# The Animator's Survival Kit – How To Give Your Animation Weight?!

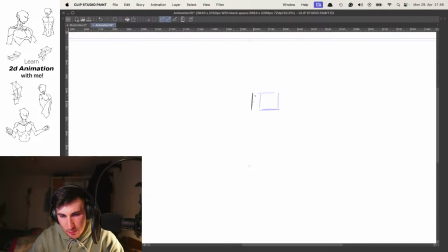(30:11)
And then the cube comes back into its normal position. Like that.
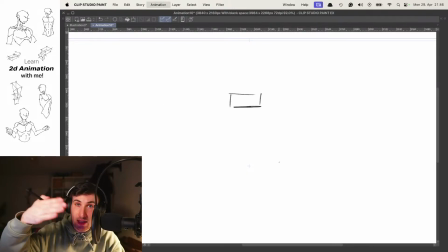(30:28)
With that we have like the cube is stopping and still going to a little bit to the front, to the back, and then coming in its position. And the same thing, of course, we can,
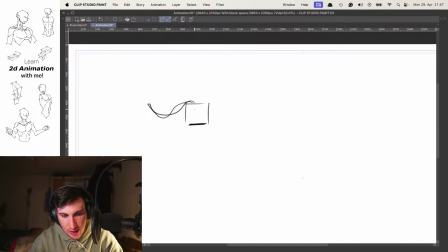(30:38)
also if the cube would wear cape like that, maybe we sketch it like this. Or like here's a cape, it's maybe like this on the floor.
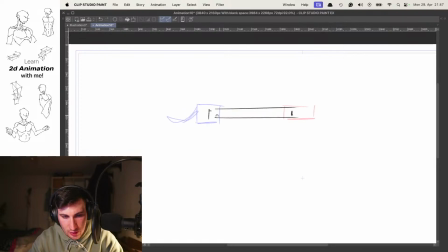(30:54)
Then the cape starts to move, and here it's now flying, of course, more fast. That's too strong. Here we can make it like this.
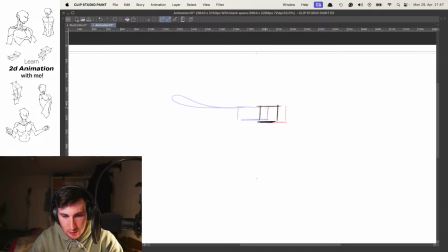And here now the cape is coming to the front.
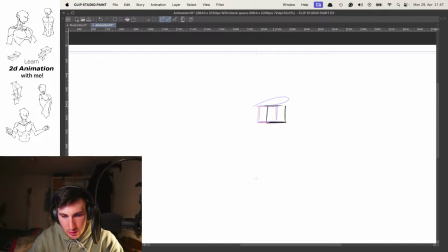(31:33)
Like this. Then coming to a normal position again. Yeah, with that we can convey a little bit more
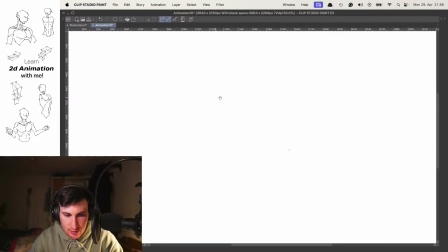(31:56)
weight and motion. Let's see also, let's do it one more time here.
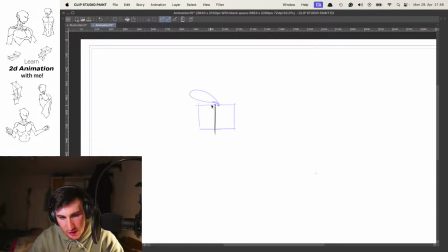(32:09)
Let's also make this cube move here.
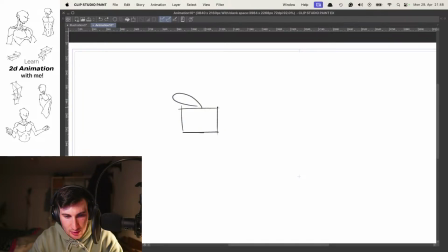(32:17)
Like this maybe. Or even I would say, like here, it has its normal state. And then when starting to move, going to change its direction.
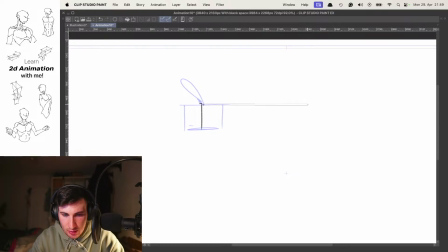(32:37)
Then we're adding a smear here maybe. Like this. And now it arrives here.
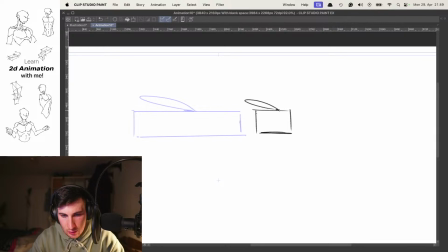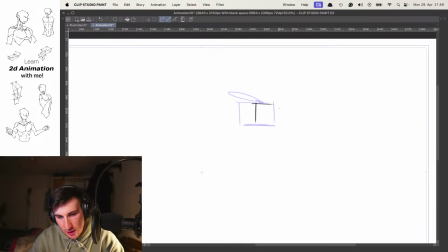(32:57)
And comes to a stop.
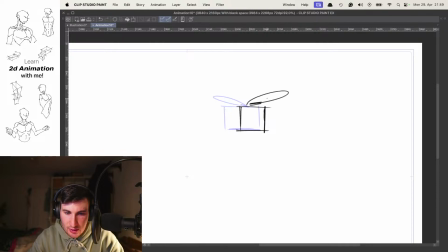(33:04)
Where things, maybe only this upper thing here still moves in that direction. See how that looks? Or actually, let's see.
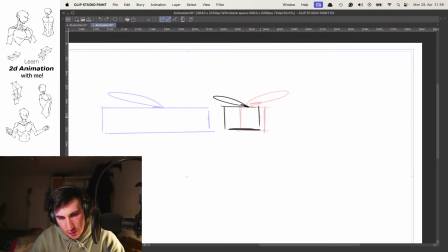maybe we let it a little move just a little bit because this is more heavy. Maybe one direction.
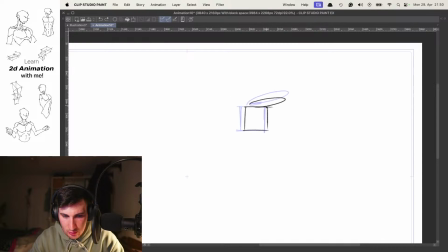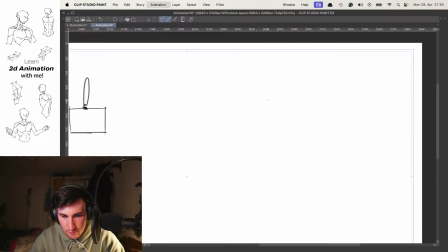And then it comes back to its normal original shape.
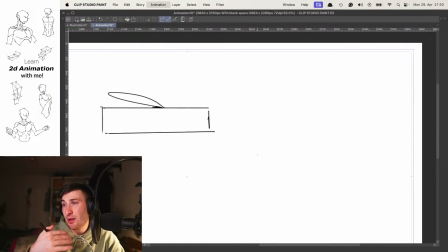(34:06)
Yeah, with that, I think without even animating the box too strong, we still can, with the upper movement, indicate and improve a little bit the readability and the whole motion.